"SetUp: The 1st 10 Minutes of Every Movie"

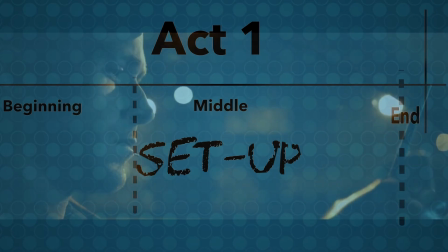[0:24]
setup, the first 10 minutes of every movie. Now, I'm not saying this includes every movie, but for the most part, it's the norm.
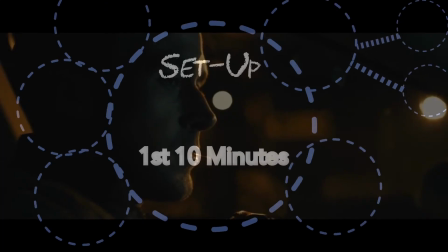[0:32]
They are basically the same in structure. The essential idea of the setup is interest.
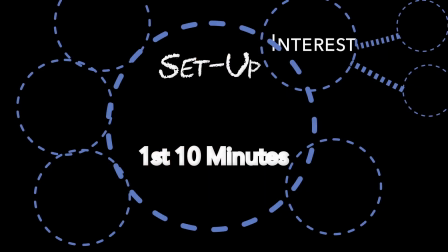[0:38]
Grab the audience's attention to build intrigue so they could stick around for the whole movie, just like you do for this video.
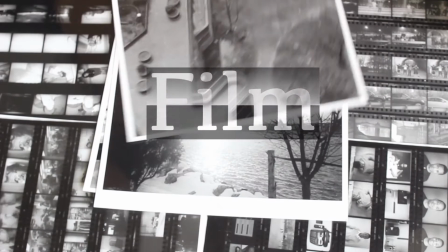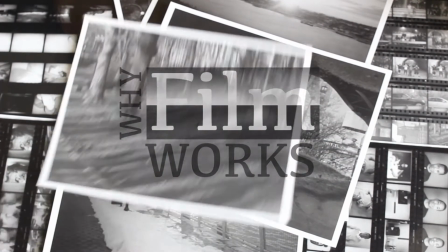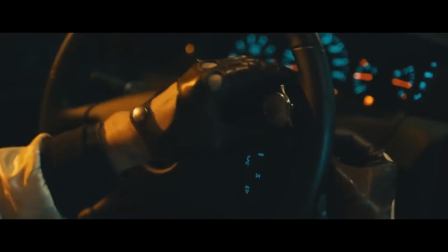[0:55]
Ten minutes is just a mark, a number to simply remember, which takes us back to the script of the movie, where the setup idea began.
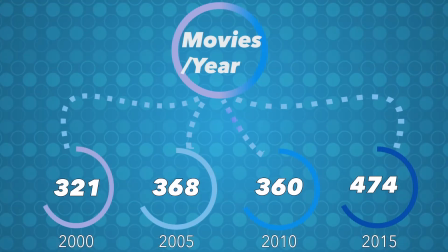[1:05]
As the amount of movies increased per year,
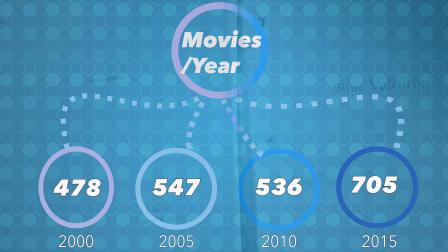[1:08]
competition made it harder for scripts to be noticed, so the name of the game became Stand Out.
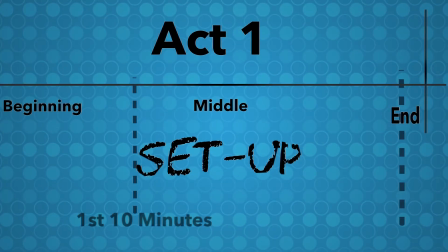[1:14]
As a result, 10 minutes is now the benchmark used by script readers to judge a movie script.
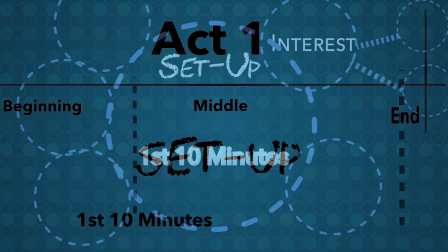[1:21]
The rule is to grab their attention within the first 10 minutes, and if it doesn't,
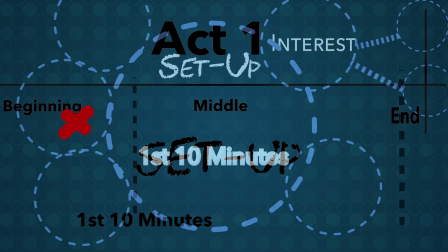[1:26]
their guess is it won't grab the audience's attention and end up inside of a garbage can.
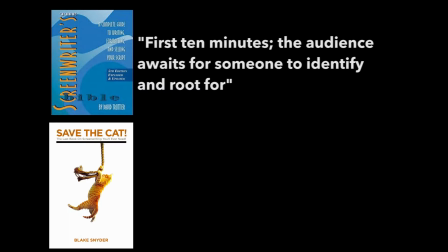[1:32]
Examples from the screenwriting Bible and Save the Cat. First 10 minutes, the audience awaits for someone to identify and root for.
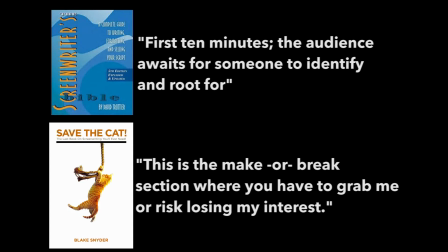[1:41]
This is the make or break section, where you have to grab me or risk losing my interest.
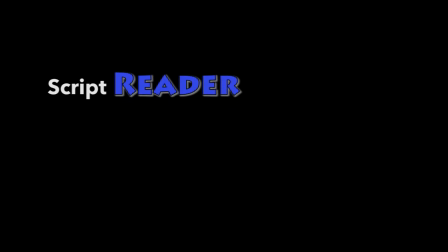[1:46]
As a script reader, there are practical reasons for the setup idea.
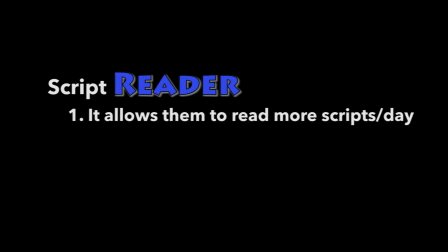[1:51]
One, it allows them to read more scripts per day. And two, that's more than enough to judge the writer and the story.
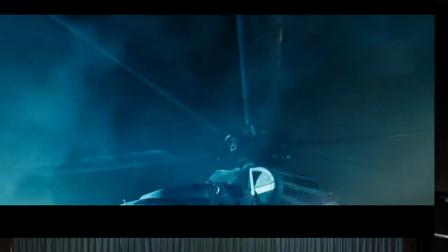[1:58]
Now back to the movies. So, how do you create interest? It's all in the editing.
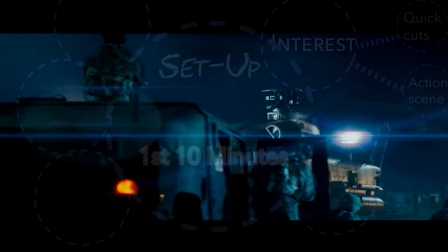[2:05]
Quick cuts plus an action scene which leads to conflicts to be solved along the way.
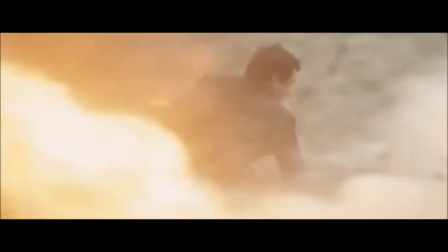[2:10]
The ambush attack from Transformers and Iron Man. The bank robbery from The Dark Knight.
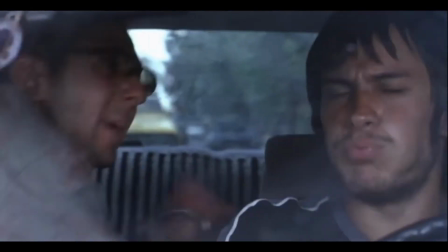[2:18]
To the car chase in Amores Perros.
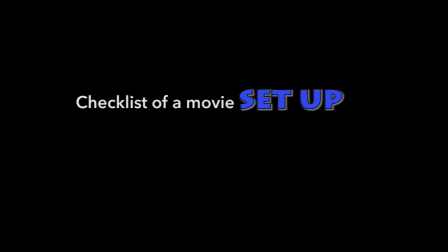[2:21]
Here's a checklist, more or less, of what a movie has to set up or glance at in the first 10 minutes.
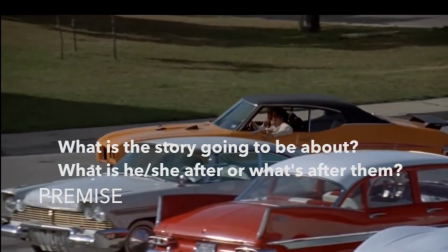[2:27]
The premise. What is the story going to be about? What is he, she after, or what's after them?
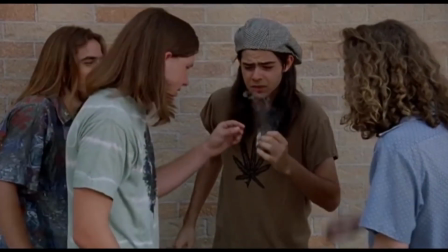[2:35]
In Dazed and Confused, it's the last day of school, and it's time for fun.
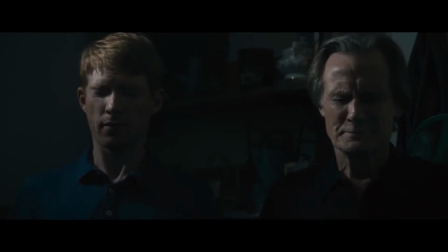[2:40] All right.
And in About Time, the lead character learns he can time travel and change his past.
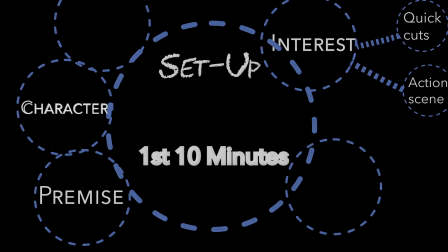[2:47]
The character, or characters. Who's the protagonist?
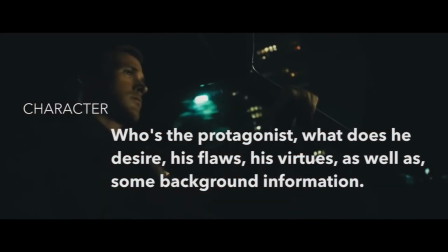[2:52]
What does he desire, his flaws, his virtues, as well as some background information?
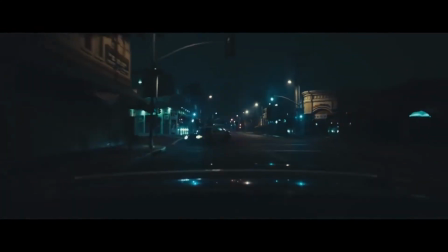[2:57]
In Drive, without a single line of dialogue, we learn Ryan Gosling's calmness and skills behind the wheel.
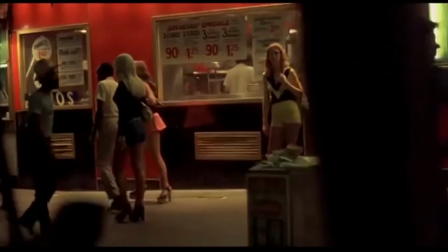[3:04]
In Taxi Driver, De Niro is a war veteran with insomnia, turned taxi driver.
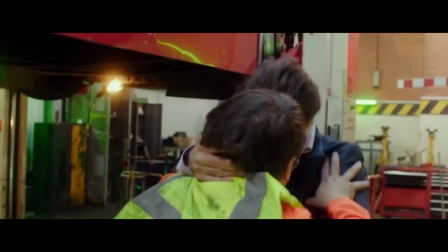[3:11]
And finally, Jude Law in Don Hemingway, a vicious ex-con who's out to get what's his.
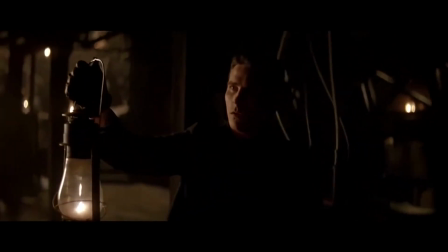[3:18]
Conflict. What's the main character battling with? In The Prestige, Christian Bale is on trial for murdering Hugh Jackman.
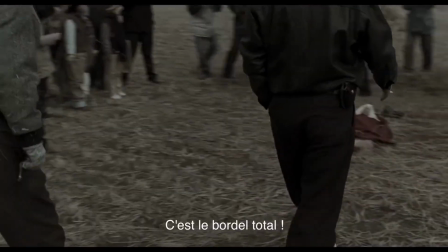[3:26]
Or Memories of Murder, detectives are trying to hunt down a serial killer.
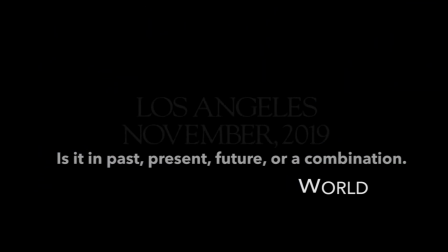[3:32]
The world. Is it in the past, present, future, or a combination?
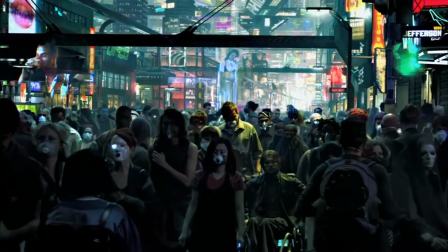[3:38]
The industrial city in Blade Runner. The advanced world but dirty city looks of Avatar.
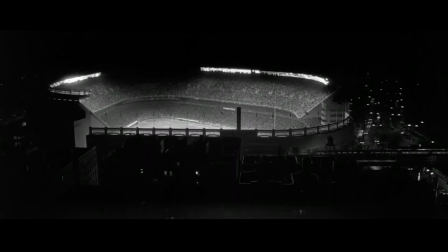[3:45]
The beautiful establishing shots from Manhattan or Midnight in Paris.
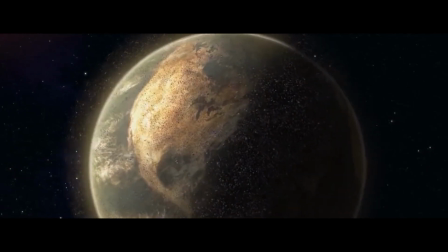[3:50]
And finally, the inhabited world of Wall-E.
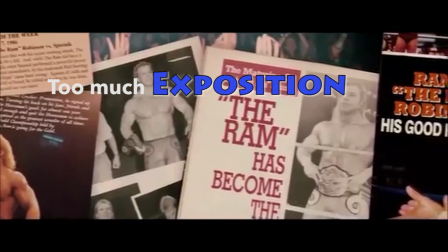[3:55]
And if there's so much exposition to show that 10 minutes isn't enough, the title sequence is the way to go.
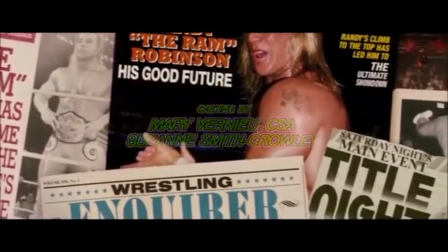[4:02]
From the life career in The Wrestler,
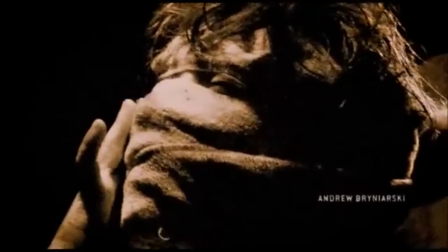[4:05]
to the childhood and teenage year of a monster in the Texas Chainsaw Massacre at the beginning, to a serial killer in Seven,
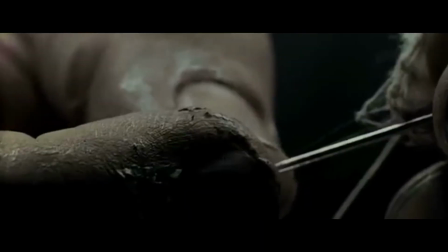[4:13]
without yet knowing he's the villain.
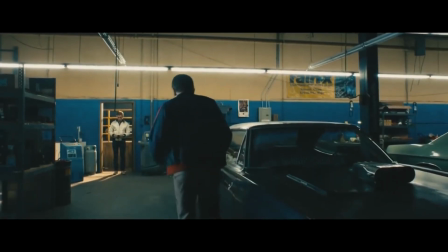[4:15]
In conclusion, the setup of a movie takes about the first 10 minutes, and it's all about creating interest,
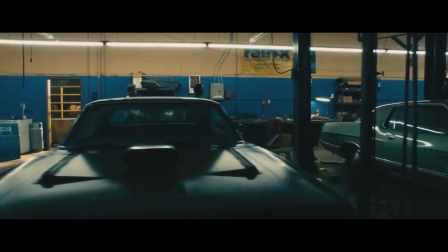[4:23]
but also having to introduce the premise, character, conflict, and the world of the movie.
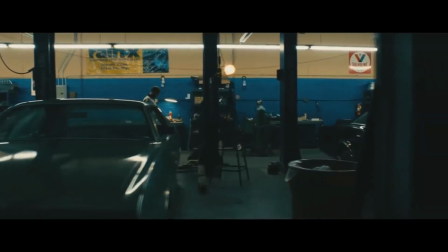[4:28]
You can even go online and find the first 10 minutes of a few movies.